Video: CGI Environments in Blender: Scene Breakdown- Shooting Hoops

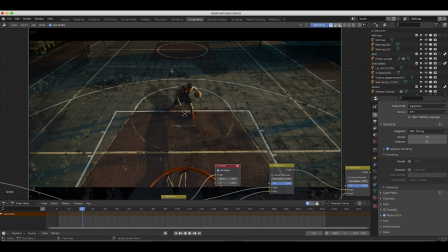12:07 So as you can see, we have a dark portion of grass where the sun is not hitting, but the grass elements are still there, but they're being lit in a more realistic way because that building that we're seeing in the shot is actually blocking where that light would be. So that little extra touch of realism coming through where the shadows are in your scene can help a lot.
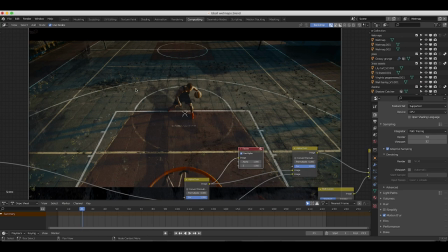12:24 And then of course over here where the sun is a bit more prevalent our grass is showing up a bit more and it's much brighter.
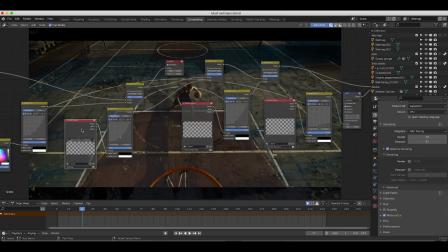12:31 Anyways finally the next viewer that we've overlaid is our buildings view layer here and I've darkened it down a bit
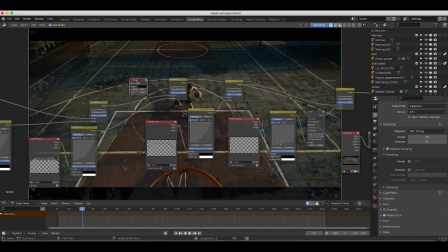12:36 with an RGB curve setting and as you can see here super simple just overlaid it with an RGB curves.
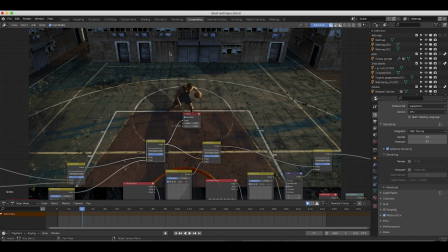12:42 One thing that some of you mentioned on the breakdown is that the buildings are a little bit too small for our character here. And I totally agree with you there. I should have scaled up our buildings as well, but I was pretty happy with the result.
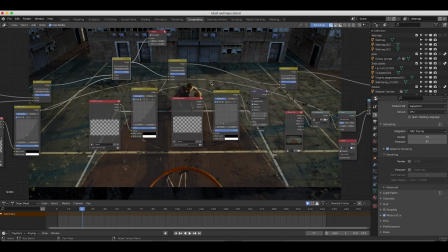12:54 So I went ahead and uploaded it. Next time I'll try to pay attention to the scale a bit more, but yeah, that was our next view layer.
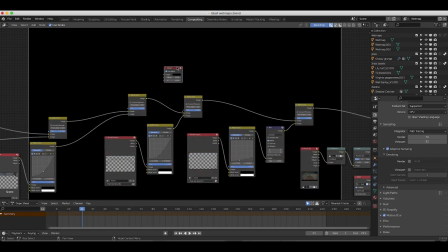13:00 Then I've added our background chain link fence here to our next alpha over node and I've darkened it down a bit as well.
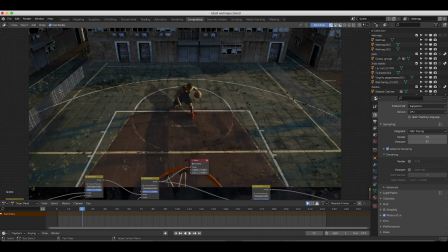13:07 And again, we have our shadows integrating this chain link fence into our shadow bit better, as you can see. So we have a dark portion of the chain link fence here, which is because of the shadow of this building here. It's creating this nice shadow on our chain link fence as well, which is helping to integrate that into our environment.
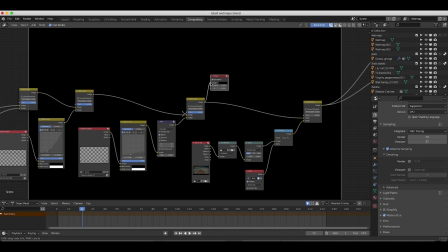13:23 But after adding our background chain link fence, I've added our chain link fence in the foreground through this view layer here.
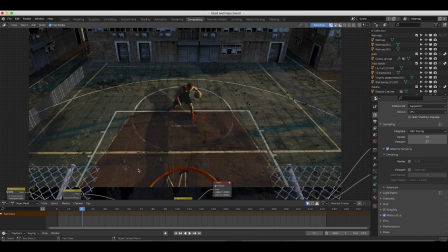13:29 And I've brought down the brightness quite a bit, as you can see from this RGB curves node.
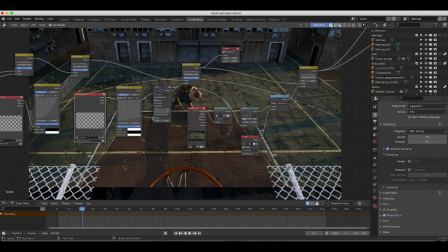13:34 Originally, it was like this, which is obviously way too bright. So I brought it down with an RGB curves node. Of course, I could also bring it down in the 3D scene as well, but this worked just fine. And I've also, as I mentioned, I wanted to blur this element separately.
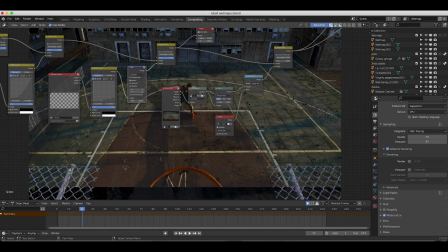13:47 So I've added a very basic blur node on our chain link fence in the foreground just to take the edge off of the sharpness of this element here.
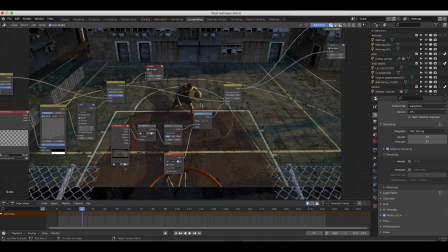13:55 Anyways, I've also rotoscoped out our character here with a very basic mask and then overlaid that on top as well for our final composite. And of course, I've also added some color correction in the editing process as well, but I didn't do that inside of Blender.
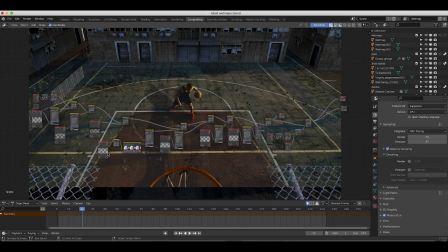14:09 I just added a very basic Lumetri color preset inside of Adobe Premiere just to add a final grade to the image.
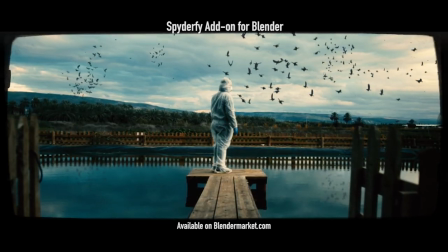14:16 Anyways guys, that's it for this video. I hope it was helpful. As always, feel free to leave a comment if you have any questions or suggestions in the comment section below.
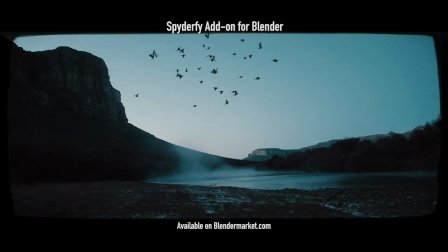14:22 I will be doing some more in-depth tutorials on some of these concepts in the future
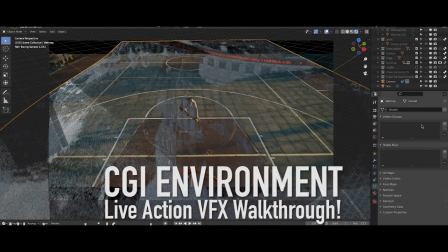14:27 videos so stay tuned for that if you're interested and let us know what you'd like to see next.
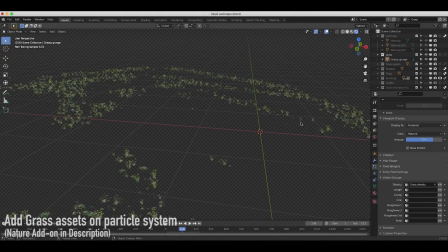14:32 I'll see you next time.